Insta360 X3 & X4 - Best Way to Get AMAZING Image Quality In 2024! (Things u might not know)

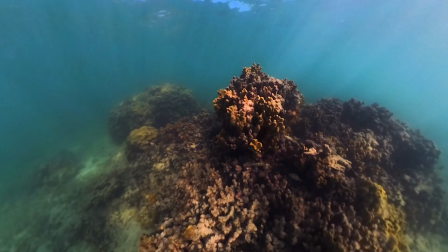483s
And this is actually really important if you want amazing underwater shots,
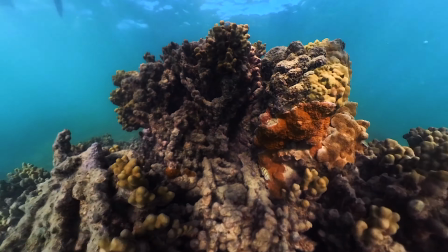487s
because when you're diving with a 360 camera, you also have another element to consider, which is the water.
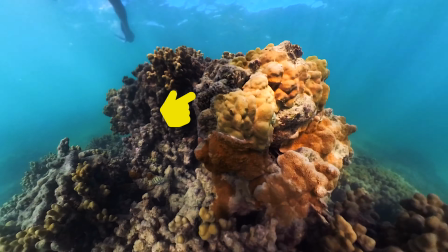493s
When the water travels around the dive case, especially around the stitch lines, you will clearly see the image wobbling.
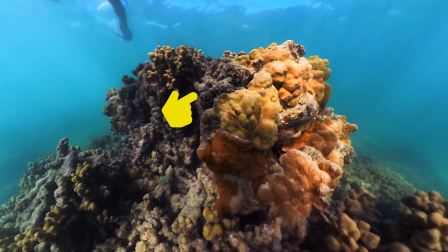499s
So the only way to prevent this is to keep the camera as still as possible and in the same position.
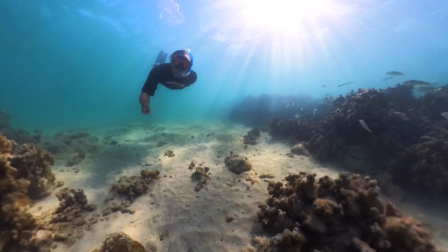504s
But of course, if you find a lot of fish, maybe a shark, maybe a reef you want to record or anything like that,
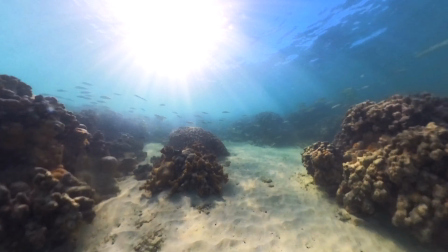509s
you should always change the position of the camera so one of the lenses is facing what you want to record.
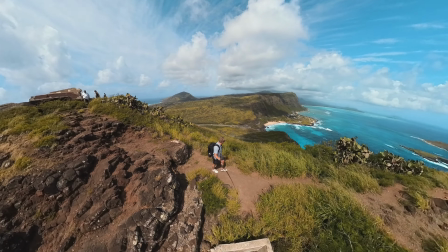515s
And the last one is hiking. This is exactly the same as vlogging, but here I also change things up a bit.
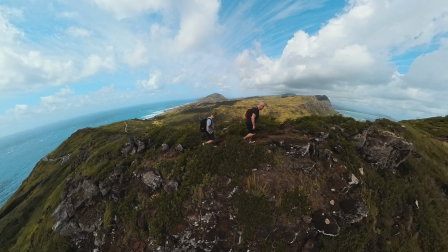520s
So most of the time I actually use the three meter pole because I want to share the entire hiking experience and I think a longer selfie stick is the way to go.
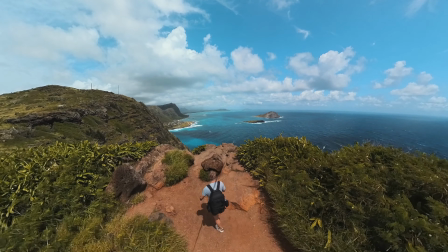529s
And here I also add a few different shots like over the shoulder, the backpack shot,
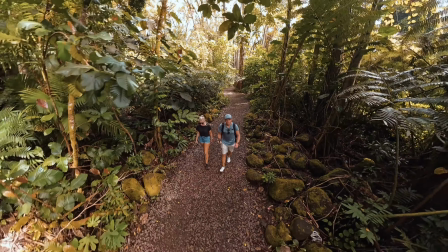534s
and I also extend it to three meters and hold it in front of me to get that fake drone follow shot.
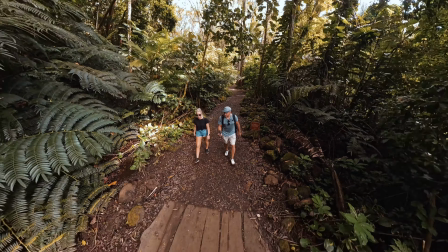539s
And for all these shots, I always plan out the movement.
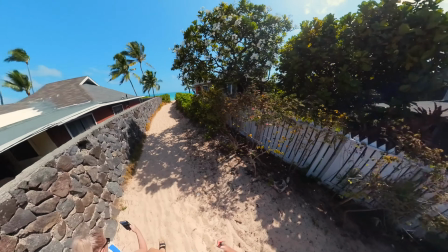542s
So when I go from over the shoulder to the front shot, I always make sure to have the movement as smooth as possible.
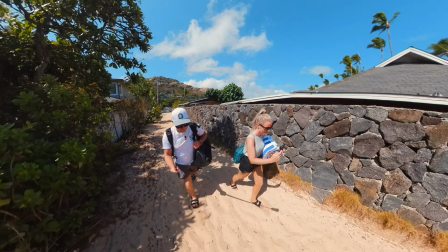549s
But the most important thing is to keep the camera in the same position when you do these movements.
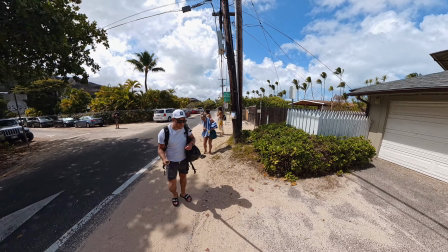554s
If you already have the X3, you can go out and test yourself.
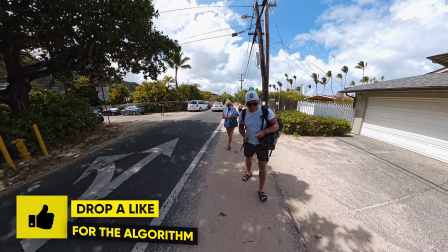558s
Do a few basic movements from left to right, for example, without thinking about rotation or placement or anything like that.
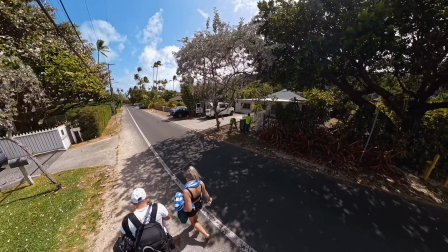564s
And then do another one where you plan out the movement of the camera first and try to keep it as smooth as possible and keep the Insta360 X3 in the exact same position,
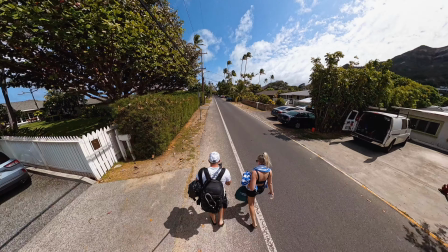573s
and you should be able to see a clear difference between the two clips.
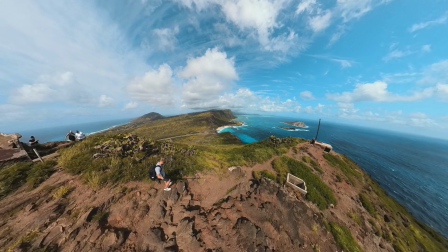577s
Now when it comes to editing or reframing your 360 videos, there is a few different ways to do so.
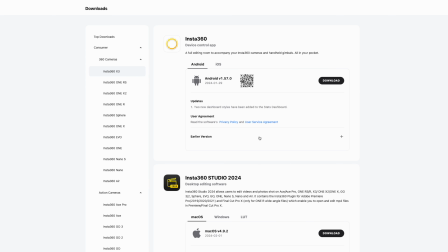584s
We have a plugin for Premiere Pro and After Effects, which allows you to reframe the 360 videos directly inside these softwares, but there is a catch to this.
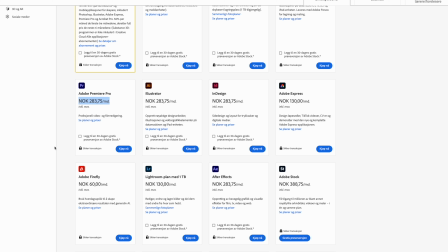592s
This is $10 a month for each of these softwares, so it will be quite expensive.
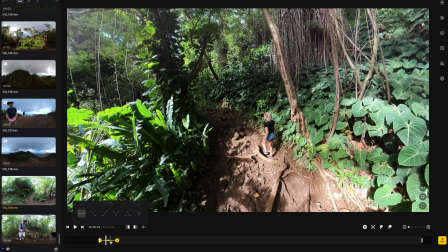598s
And we also have the studio and mobile app from Insta360 where the studio app will give you the best looking image and the smoothest movements between each keyframe.
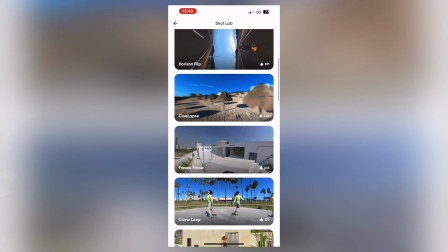607s
And the mobile app will give you a huge selection of creative features to make your 360 videos look different.
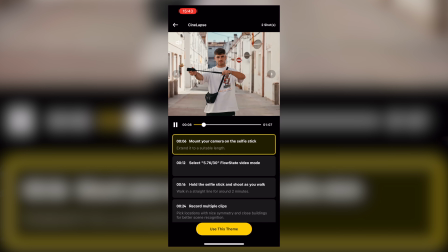613s
On the mobile app, you will have a dedicated tutorial which will take you through the different sections and run you through the different features,
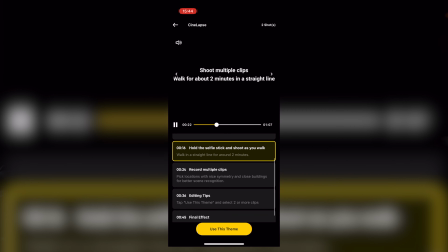619s
buttons, and basically everything you need to know in order to edit a video.
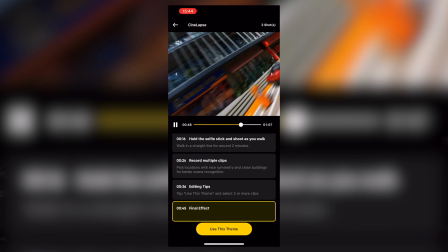623s
But since the studio app is the one I use 99% of the time, I want to share my workflow and the settings I use to export high quality videos.
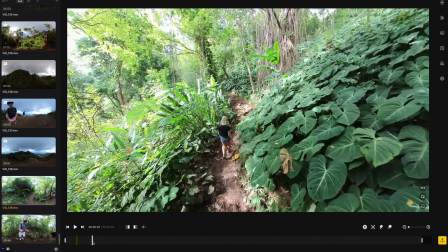631s
So here we have a clip from one of our previous trips to Hawaii. And the way that I do this is basically straightforward.
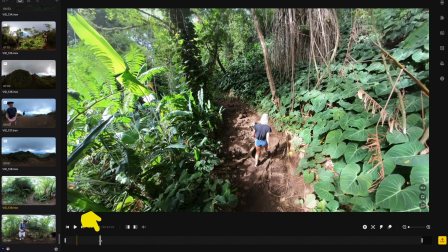638s
So the first thing I do is to go to the point where I want the video to start. So about here. And then I select this trim icon here, which will trim the clip at the beginning.
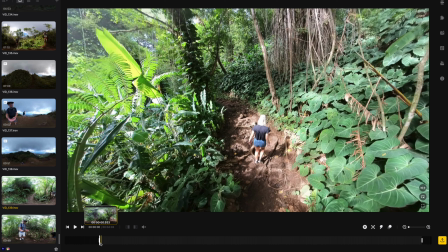647s
So that means the clip is now going to start from this position. And at the beginning here, I always add a key frame by adding a key frame with this icon right here.
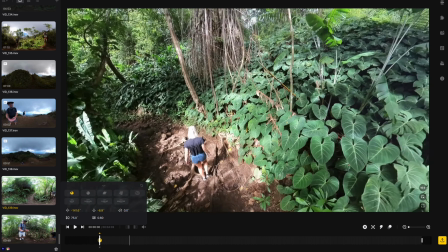655s
And once this is made, I can just move the camera around as I want. And I want this to be the starting point right here.
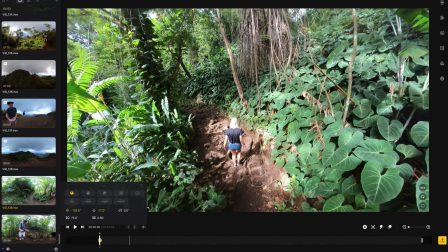661s
So I'm going to move the camera there and I'm just going to go through the clip
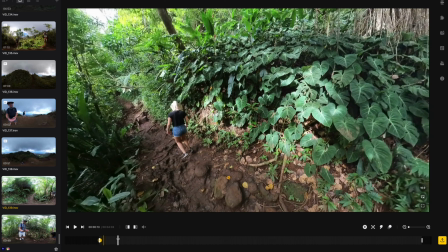666s
here and I want the next one to be right here.
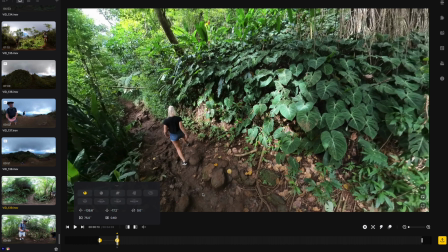671s
But I also want this to be changed a little bit since the camera is now going straight forward and I want it to follow my wife here.
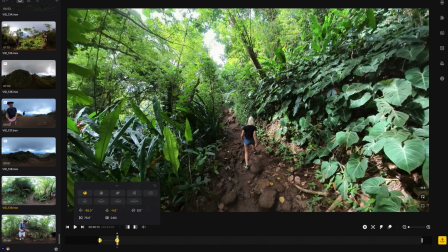677s
So I'm going to put it somewhere like that.
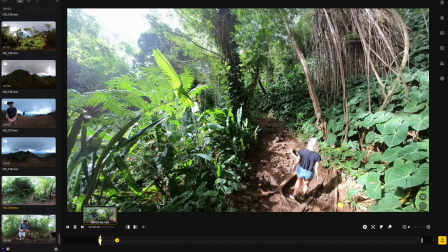680s
So now we have the motion from this one, which is going from this position right here,
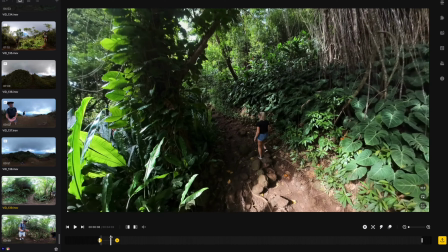687s
and it will follow her as she takes the turn here to the left, and it will be pretty smooth and seamless.
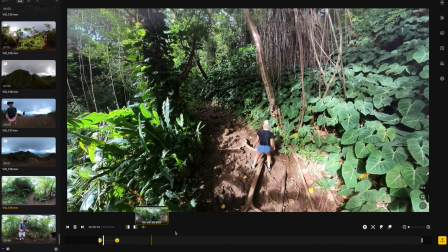695s
Now, there is a few ways you can make this even smoother,
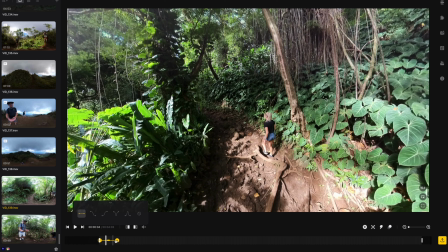698s
and that is by selecting the line in between these two keyframes, and then select the last option, which is fade in, fade out.
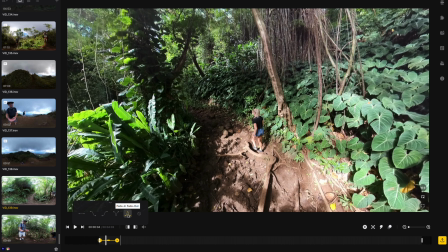705s
And if you're familiar with speed ramping, it kind of it does the same thing. So when we select this and do a playback now, it will start slow.
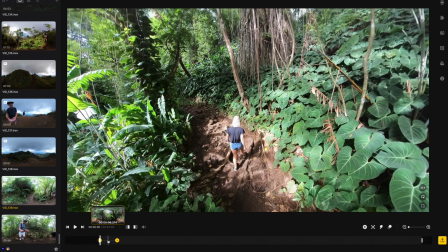714s
And then once it reached the middle between these two keyframes, we will have the biggest movement and then it will gradually slow down to the last keyframe here.
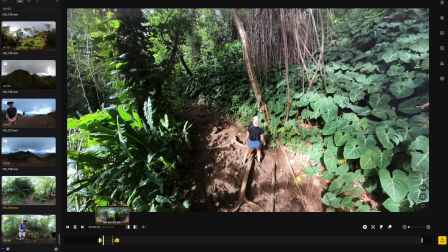722s
So here we can see that it starts pretty slow and as it gets to the middle,
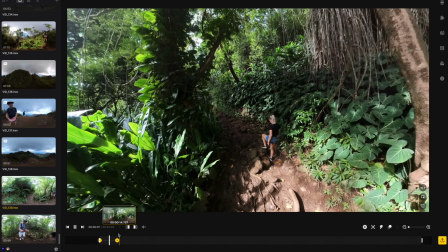726s
we will have that turn in the image and then it will gradually fade out again.